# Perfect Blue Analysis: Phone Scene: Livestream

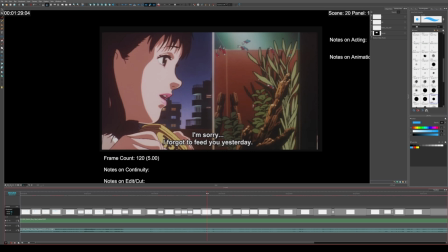988s
She's looking at her fish, and she said she forgot to feed them yesterday. I hope this doesn't come into the plot later. Now, interestingly, we get to see this window back here, which is going to be very relevant later in the movie. And by later, I mean a minute.
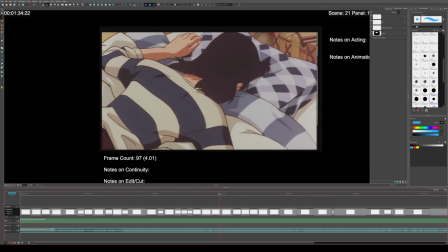1007s
Okay, she poofs down on her bed, and we get to see a little bit of her room.
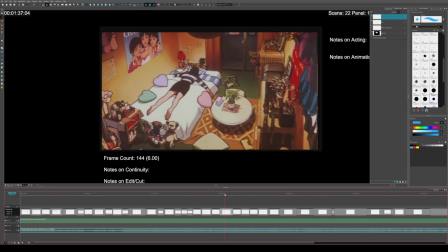1014s
Now, the point of this shot, in terms of narrative, is that it's establishing, like, hey, she has all this stuff, but she lives in a very small world. She may be a pop star, but her world is ultimately pretty tiny.
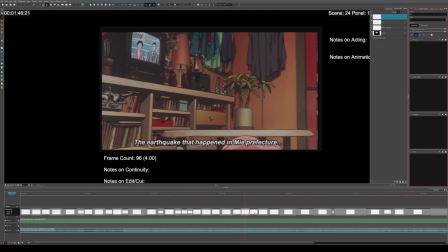1029s
So this is an interesting series of shots, because these three are all 4 seconds long.
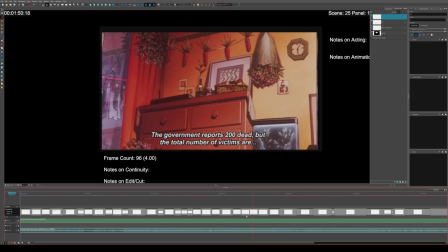1037s
Okay, sorry, this is like a hyper obsession. Because I also figured out the timing of all these shots.
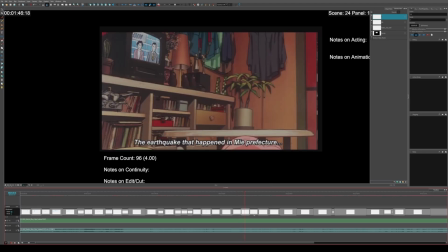1043s
I noticed in anime specifically, I think more in the 90s, they'd do this thing where they would have like 3 or 4 shots that are 4 seconds long.
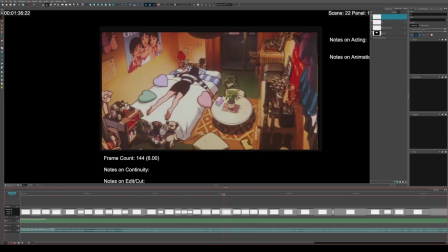1052s
So you see this one's 4 seconds long, this one's 4 seconds long, this one's 4 seconds long. You know what, I'll just play through it, just so you get kind of a feel for what it is. It is weird that I'm talking so much about this without actually playing through it.
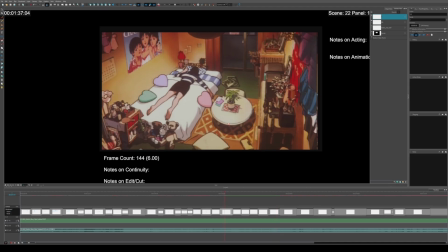1066s
Again, kind of for copyright reasons, I think, but actually I think because this is a commentary, it's free to do this.
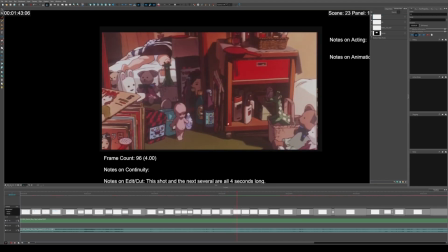1075s
But so you see there, we get a shot, then another shot.
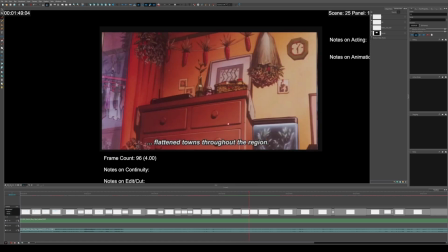1082s
There's people on the TV. We get another shot.
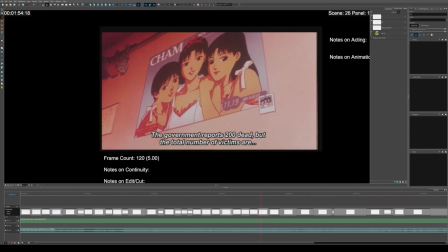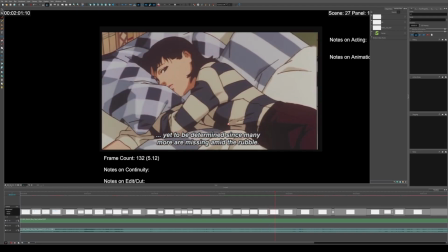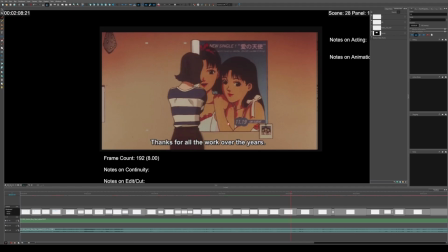1100s
And so this kind of timing helps ease us into this new scene, because so far we've had
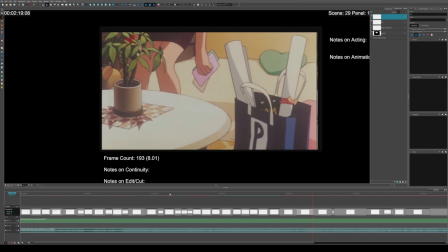1112s
okay, hold on. You know, we've had her being a pop idol beforehand and walking around and cleaning up her room and everything.
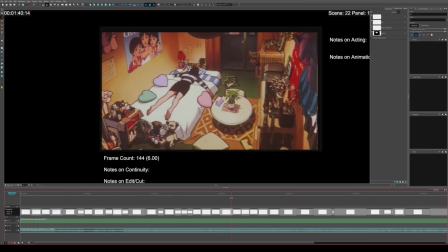1120s
And so this is specifically set to just establish what's the interior of her room,
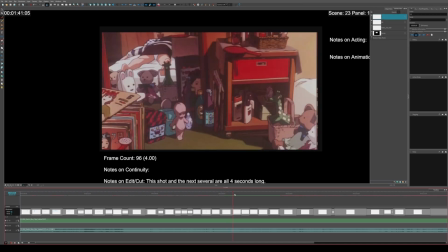1124s
what does it look like, which is actually important later on in the movie because things change in her room.
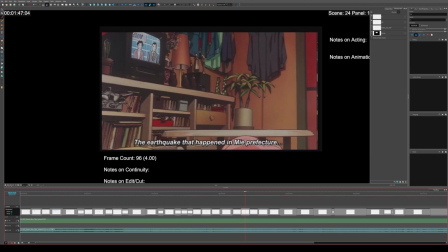1130s
They may not have noticed. So this is another interesting shot where, okay, in terms of focus, we have what?
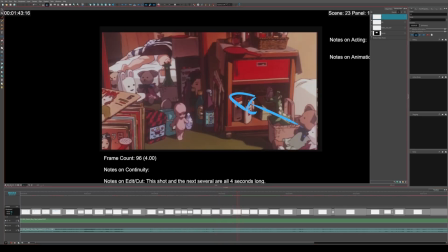1138s
Right to left.
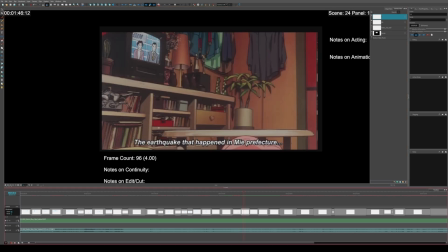1141s
Then we kind of have this as if we're going left to right in the opposite direction.
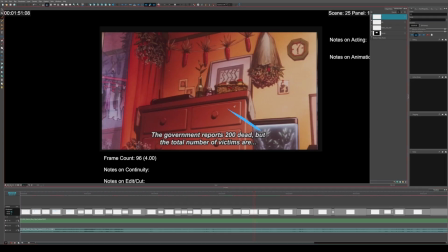1150s
And then we have right to left going in this direction.
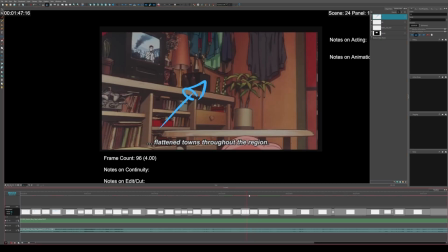1156s
What's weird about this is this feels like 2 different walls. See?
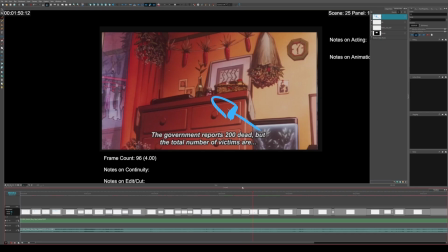1162s
Feels like this is one side of the wall, this is another side of the wall. The weird thing is that these are actually both the same wall.
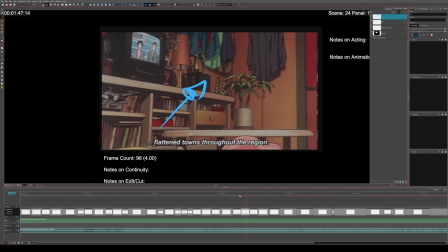1171s
And so like both of these shots are actually all on this wall.
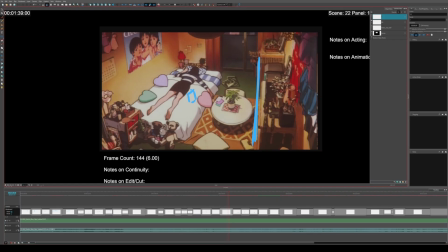1177s
So really all the camera did is it just went from here to here. That's it. Which feels weird when you think about it in space.
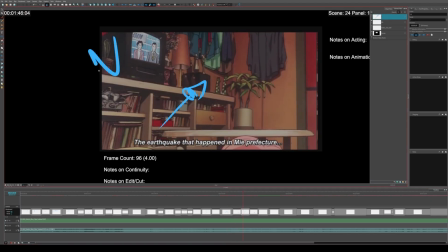1194s
However, the way that it's edited and the way that you can't ever see the other part of the wall, this kind of almost feels like it's 2 different walls.
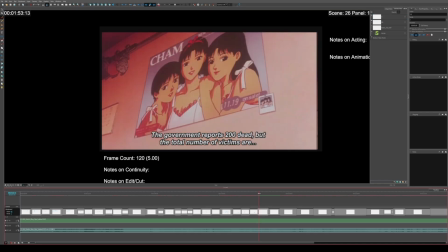1202s
Also because they're lit differently. Either way, small note. It's a very slight note.
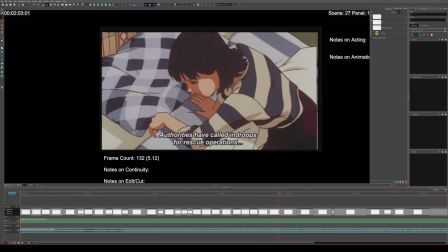1209s
Okay, so she looks, she sees the posters on the wall. She doesn't like it.
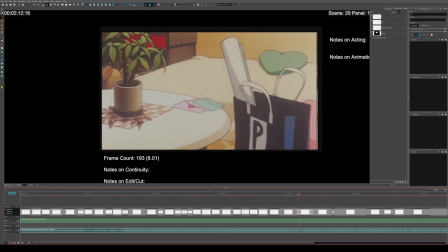1216s
It almost looks like they're looking at her. She puts it away. You know what? I'll just play through this scene. Sorry, it's rendering.
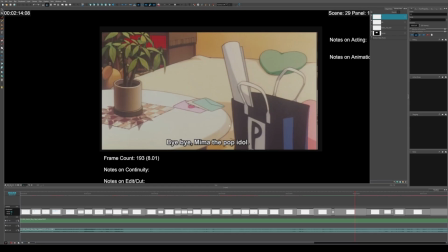1233s
Storyboard Pro takes a long time to play back videos. Okay. Yeah, Storyboard Pro lags like crazy.
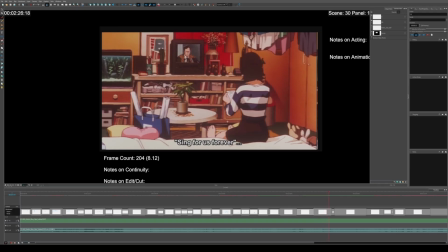1255s
Alright. So she's reading her notes.
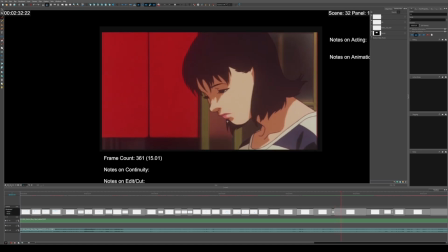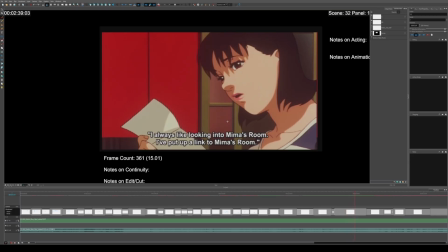1267s I always like looking to Mima's room. I put up a link to Mima's room.
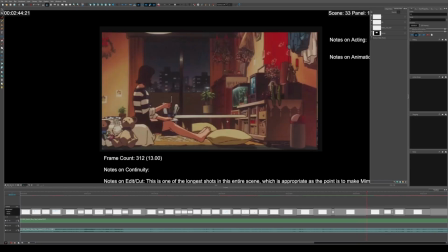1271s
So see, this is second line of evidence that maybe she has a stalker or someone who's following her. And then the phone rings, which then almost makes her think that maybe it's related to the letter.
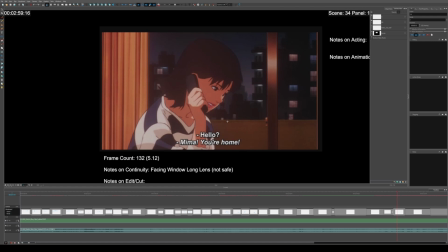1289s
But then it turns out it's her mother who's on the phone.
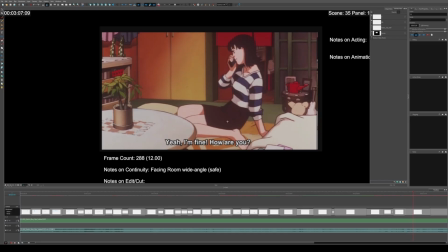1295s
Alright, so I'm gonna let this scene play through. And then I'll explain some of the cool things that are happening in it.
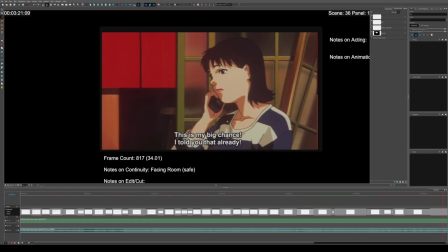1309s
But yeah, either way, she's talking on the phone with her mom, so the tension's decreasing in the scene.
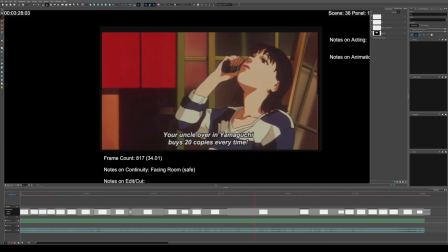1314s
So the fact that she had multiple notes that kind of sound like there's someone who's stalking her, and she's a little bit nervous because she's also changing her career.
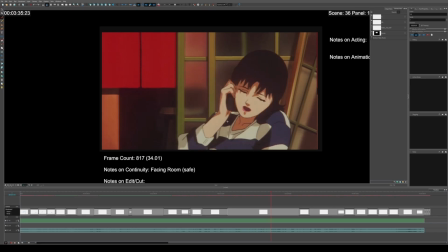1324s
But now she's talking to her mom, so this makes the scene much more laid back and less intense.
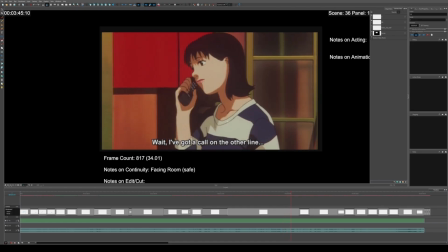1335s
Except she gets another call in the line.
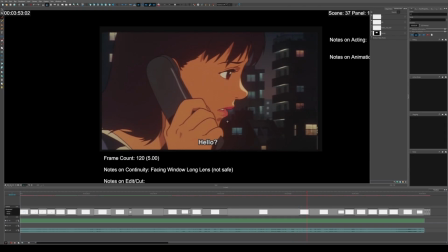1341s
And all she can hear is just creepy, heavy breathing on the other end of the phone.
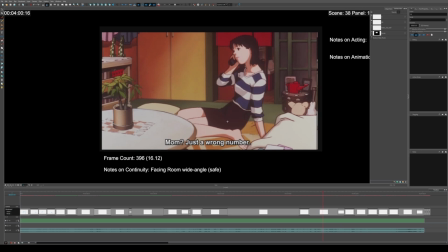1348s
And then she goes back to her mom on the phone. But then now there's a siren going off.
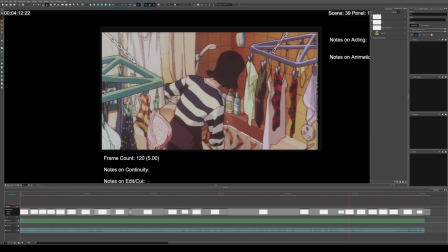1360s
So she goes to the siren, which is the bathtub, because she had a timer set for it.
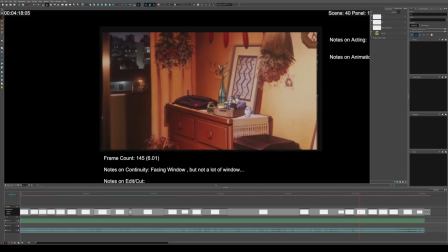1367s
And then there's another sound, but it's from her fax machine.
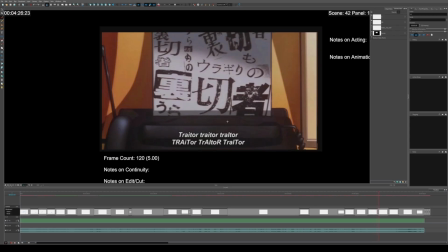1375s
And it's a very scary note that says traitor, traitor, traitor.
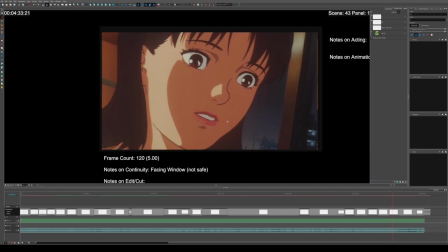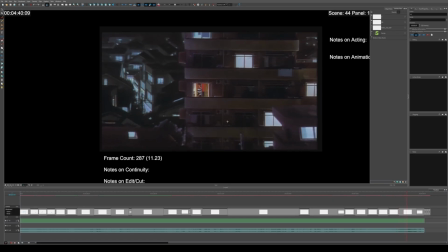1388s
So now she knows that someone is actually, in fact, stalking her.
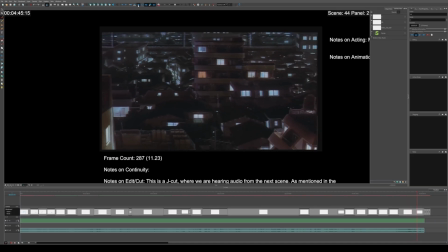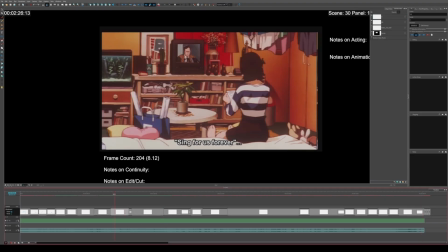1399s
Okay, so I just played through a whole bunch.
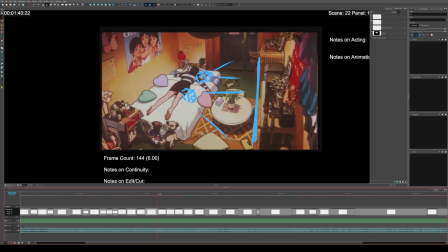1409s
But I'm gonna actually walk through some of this.
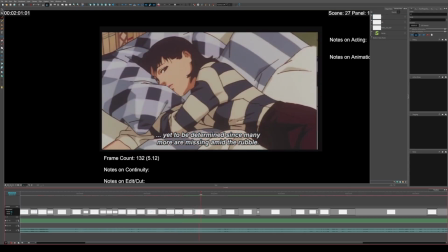1413s
And I want to share the audio, but I feel like I might get caught. If I upload it onto YouTube, I might run into some issues.
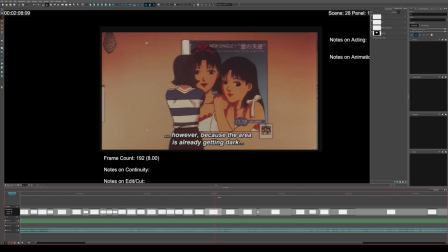1421s
I don't know. Okay, so what's cool in this scene
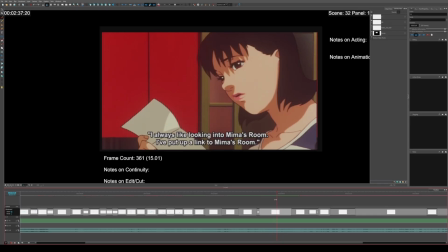1426s
is we're building up this tension as to how does Mima actually feel? Like, is there a stalker? Is there not a stalker? Is she just misinterpreting things?
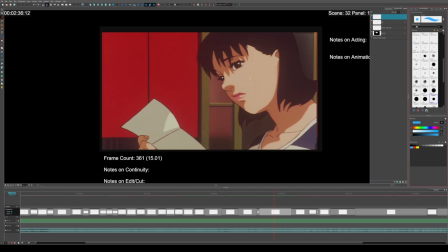1439s
Like, what's happening? So when she is safe, we look at her from this side. So when she's facing right to left, and we're looking into the room, even though there's this bright red. Now remember, red in this movie is like used as a warning sign.
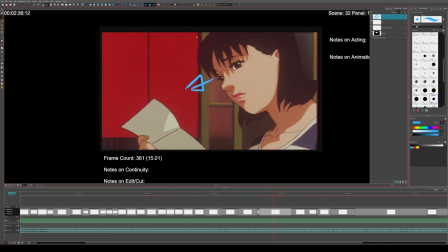1456s
So there's kind of this weird warning sign in the background that there's so much red. But whenever we see her from this angle, this is her when she is mostly relaxed. But then as soon as she reads the line, I've put up a link to Mima's room, because that creeps her out.
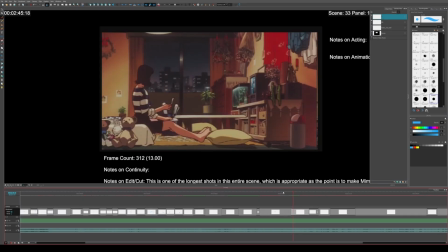1475s
She's like, what is this? We now see her from this side. Okay, well, why do we do that? Well, because we need to see the window.